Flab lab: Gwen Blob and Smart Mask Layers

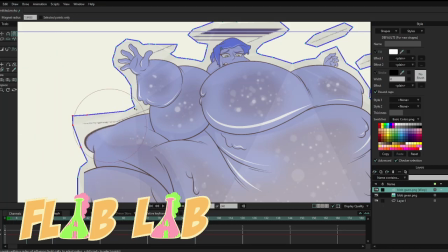0:00 Today in the Flab Lab, let's take a look at the new Moho Pro 13 update.
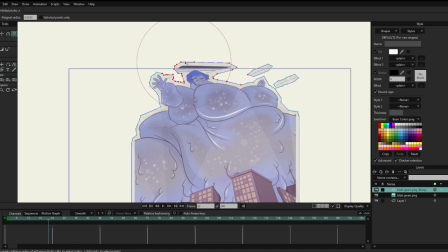0:04 Aside from fixing the way Moho reads Photoshop files, fixing a major bug that only popped up with the 0.5 update,
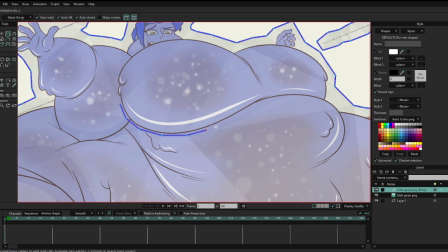0:11 they added a new feature called Smart Warp Layer that looks really promising.
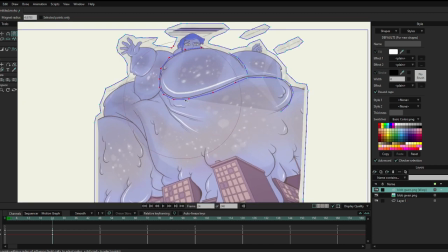0:16 I decided to try it out on this Blob Gwen commission I did a while back. First step is to use the new masking tool to separate the figure from the background.
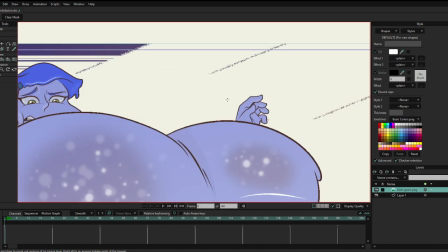0:24 It works okay. There are lots of little bits in the background which will make it harder to manipulate.
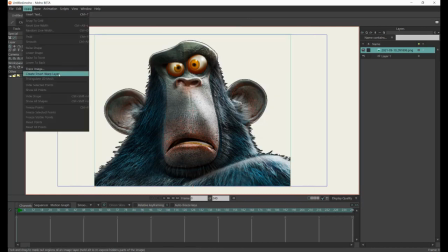0:31 The example they used had a flat black background, so it works best if the background has a solid color.
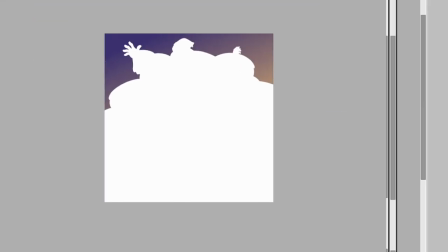0:37 Well, looks like I just have to go into Paint Tool SI, and separate the layers there.
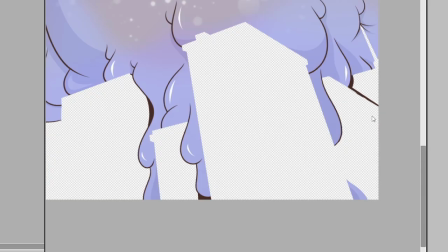0:42 Not only am I separating Gwen from the background, but I'm separating her into various parts.
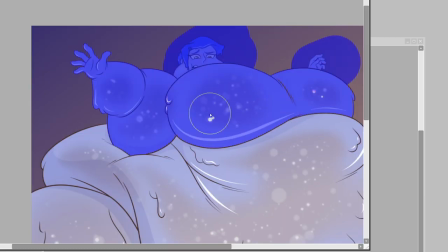0:47 Her belly, her back, her arm, her head and that backhand there. This will just make it easier to animate.
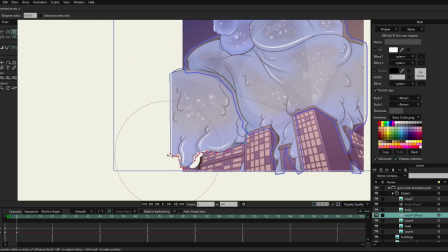0:54 And I can also see how Moho handles multiple smart masks. Spoiler.
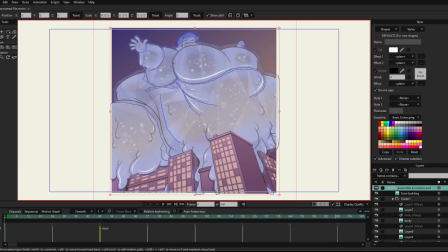1:00 Not well. The program crashed multiple times when I was working on this part of the belly.
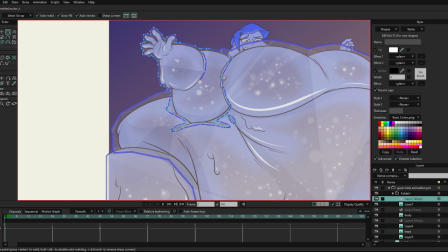1:06 After you import an image, you can just click a button and it will create a mesh outline. You can then draw inside the mesh to create posable structures inside the mesh. Don't enclose the shape, or it will make a hole in the mesh. This is a nice feature,
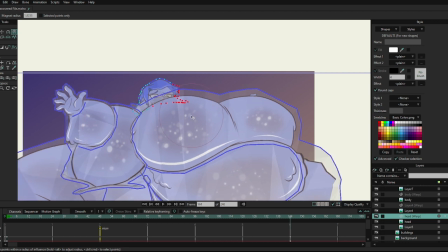1:21 but like with most things in Moho, it can be a little finicky.
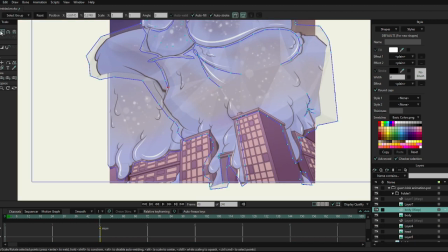1:25 The point seems to bunch up together at certain parts, which creates an awkward topology, resulting in bad stretching effects.
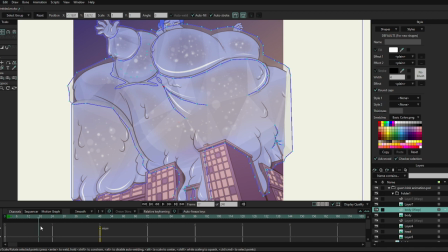1:32 So if you wanted a really smooth effect, you should probably just create your own smart layer mask, like you had to before the update.
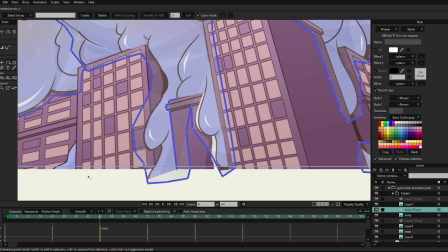1:39 It might be that Blob Gwen here is a little too complex, with all her drips that work in and out of the buildings.
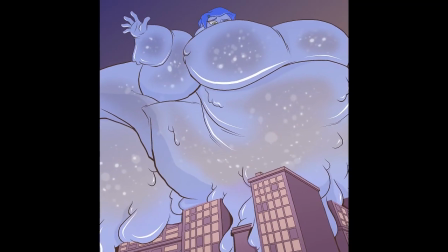1:47 Although I did discover that you can create a jiggling effect if you play with the keyframe settings.
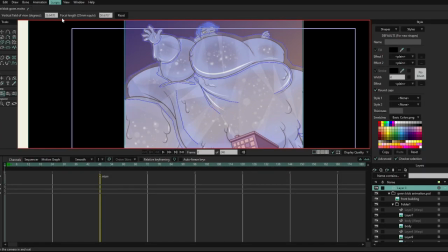1:52 If you apply noisy to the keyframes and set the scale around 5, you get this nice wobble effect.
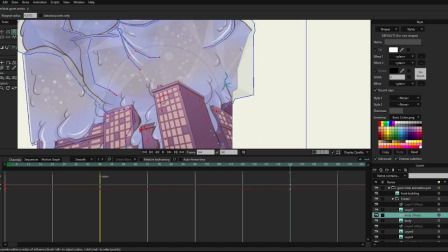1:58 I had to do a little extra work cleaning details on the layers. I also had to create a copy of these buildings in the front. That way it hides some of the drippings, and gives the whole thing a 3D effect.
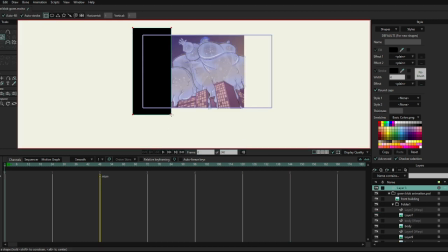2:10 While I was at it, I decided to add a shake to the camera, and make it look like a short found footage shot.
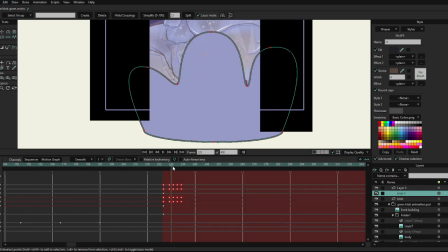2:16 Even animated a vector layer of Blob coming at the viewer. Exported the video, added some sound effects in an editor, and this is the final product.
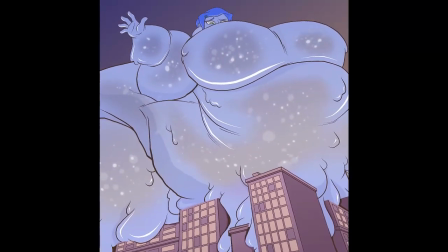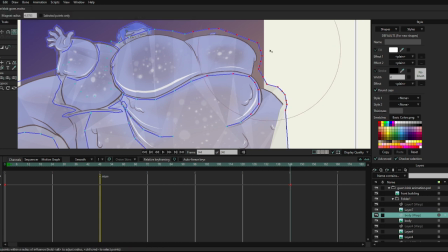2:33 I like this new tool. It looks like it might save a lot of time while making animations with simple figures.
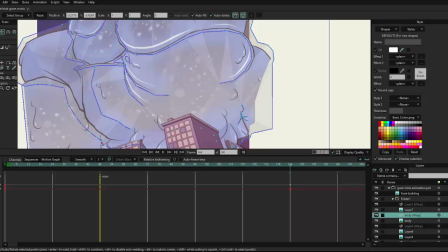2:39 Again, I probably chose a bad image to use. But this was a good experiment and I learned a lot of things I can use next time.
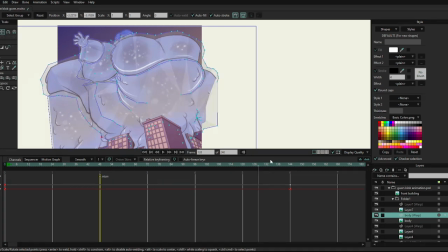2:46 In the Flab Lab.